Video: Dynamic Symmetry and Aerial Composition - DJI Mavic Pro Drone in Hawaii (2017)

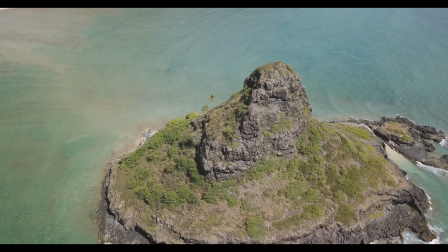[8:33]
Let me do a flyby on the left side here. I've got 57% battery,
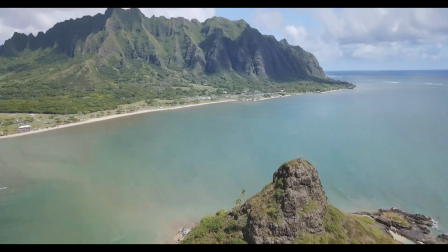[8:43]
so let's see how this looks, if I can pull it off. I'm going to line up my island again.
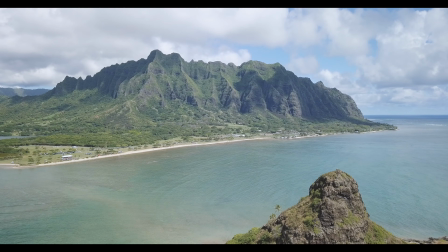[8:52]
So get a little bit lower, and I don't want to be behind the island because that's where I lost the signal.
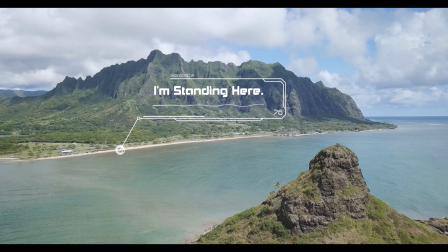[9:01]
So I'm coming down a little bit more,
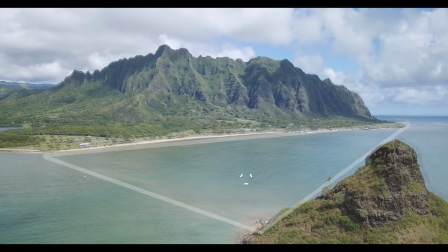[9:03]
and maybe I can create a little negative shape between the distant island and the foreground island.
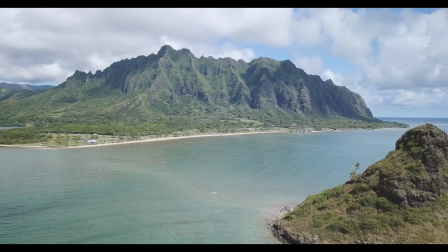[9:13]
Let's see. I'm trying to fit them together a little bit.
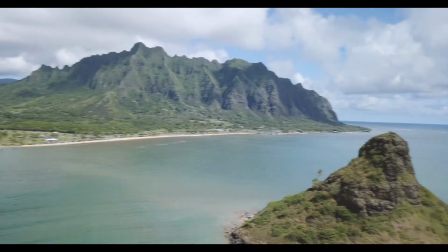[9:21]
Well, I want to get lower than that, so let me compose it so this island
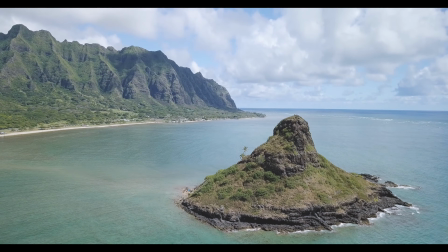[9:30]
is in the foreground. Okay, and then I'm paying attention to the background because I want
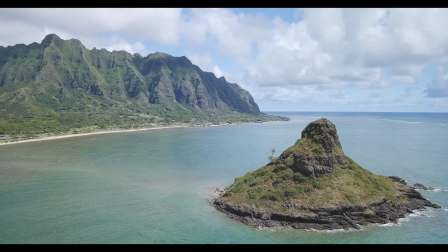[9:38]
to create a nice balance and coincidence, but I want to get lower.
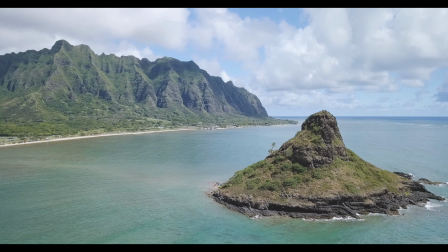[9:45]
Let's see, get a little bit lower, a little bit.
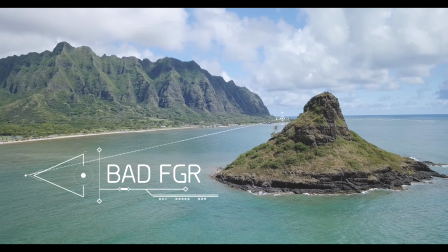[9:51]
And then see how it's overlapping the distant island? I kind of want to go to the left so it's separate.
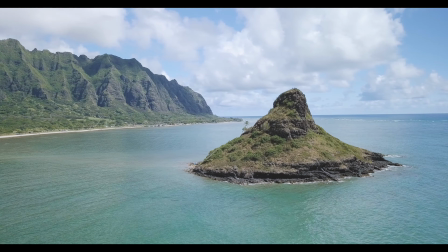[10:00]
Okay, a little bit lower. I'm at 38 meters high according to
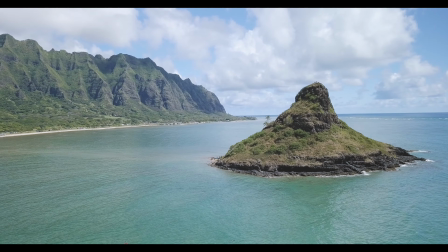[10:09]
my display here. All right, so that's a good balance. We've got the
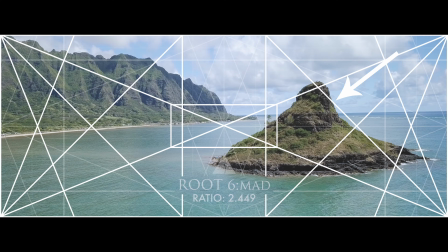[10:14]
reciprocal, the 45-degree angle of the rebated square on the right, kind of locking in to the island. Let me move up just a bit. And then the distant island is not overlapping, and it's creating a nice balance from the left to the right side.
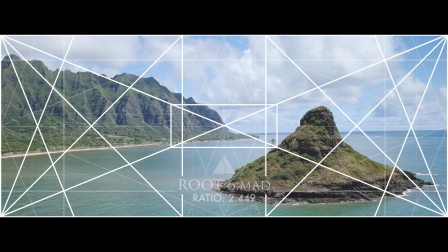[10:36]
And let me tilt up just a bit. All right, so now I'm going to do a flyby and see how that looks.
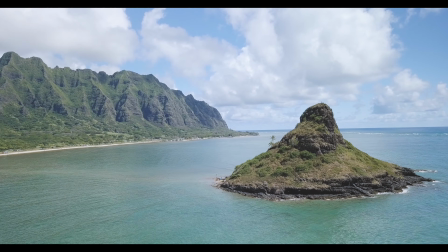[10:44]
I'm going to focus on the foreground island and just do a flyby real quick.
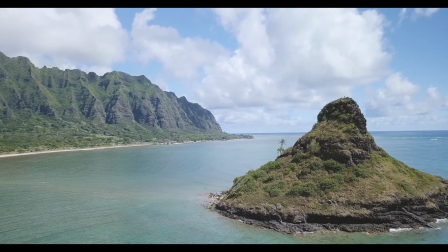[10:52]
There we go. And I'm on sport mode, so I'll move a little quicker.
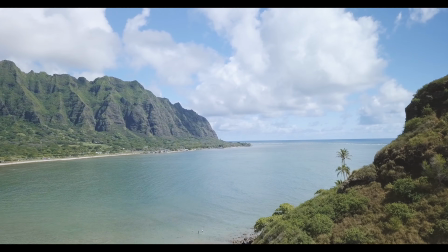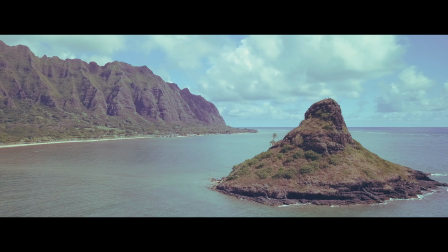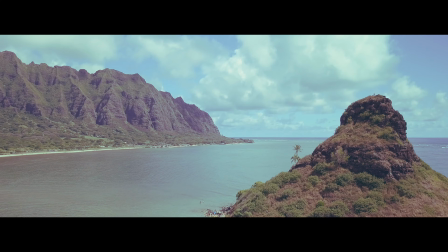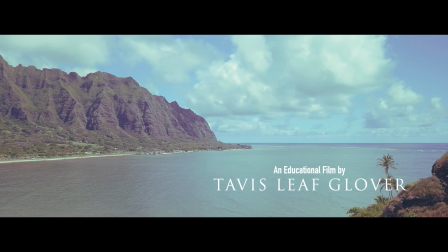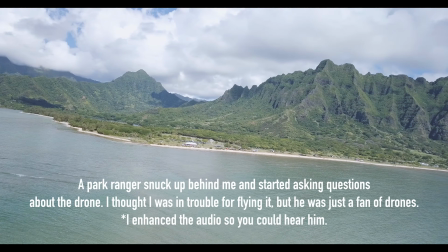[11:21]
Where you flying it at? How you doing? Right around this island here, Oh, to the left of it. okay.
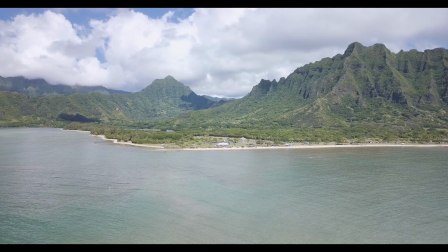[11:31]
Which one you got? The Mavic, the real small, Oh, we got the.
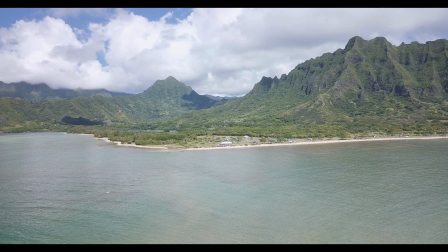[11:36]
that folds up. Yeah, I bought the one that doesn't fold up for our office. Oh, cool. We're still waiting to get our COAs on it and stuff because we got to have licensing before we can use them.
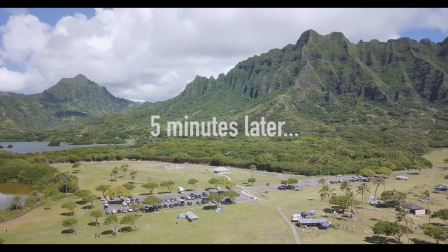[11:48]
Okay, so that was Ranger. Thought I was in trouble for a sec.
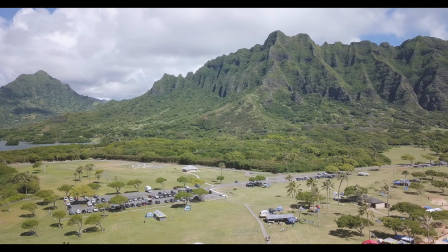[11:53]
But I am registered with the FAA. Not that that really matters too much, but I'm kind of almost out of battery.
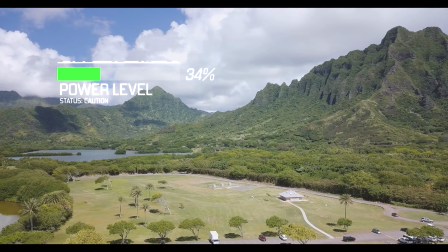[12:02]
Let me bring it back in and we'll see what we got. That might be good.
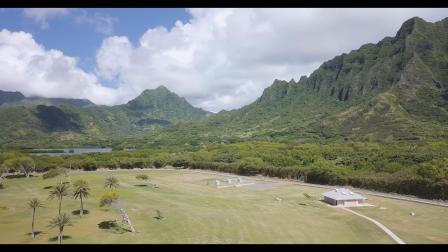[12:06]
So thanks for tuning in, you guys, and I look forward to making more of these.
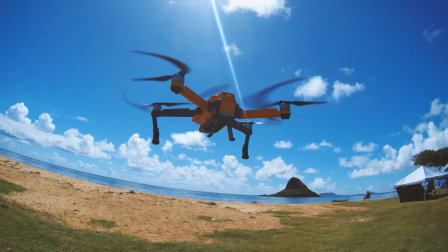[12:11]
Let me know what you think in the comments below. It's very hard to fly this thing and talk at the same time, so I'll talk to you guys later.
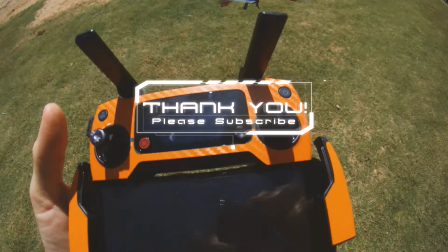[12:19]
Thanks. Bye.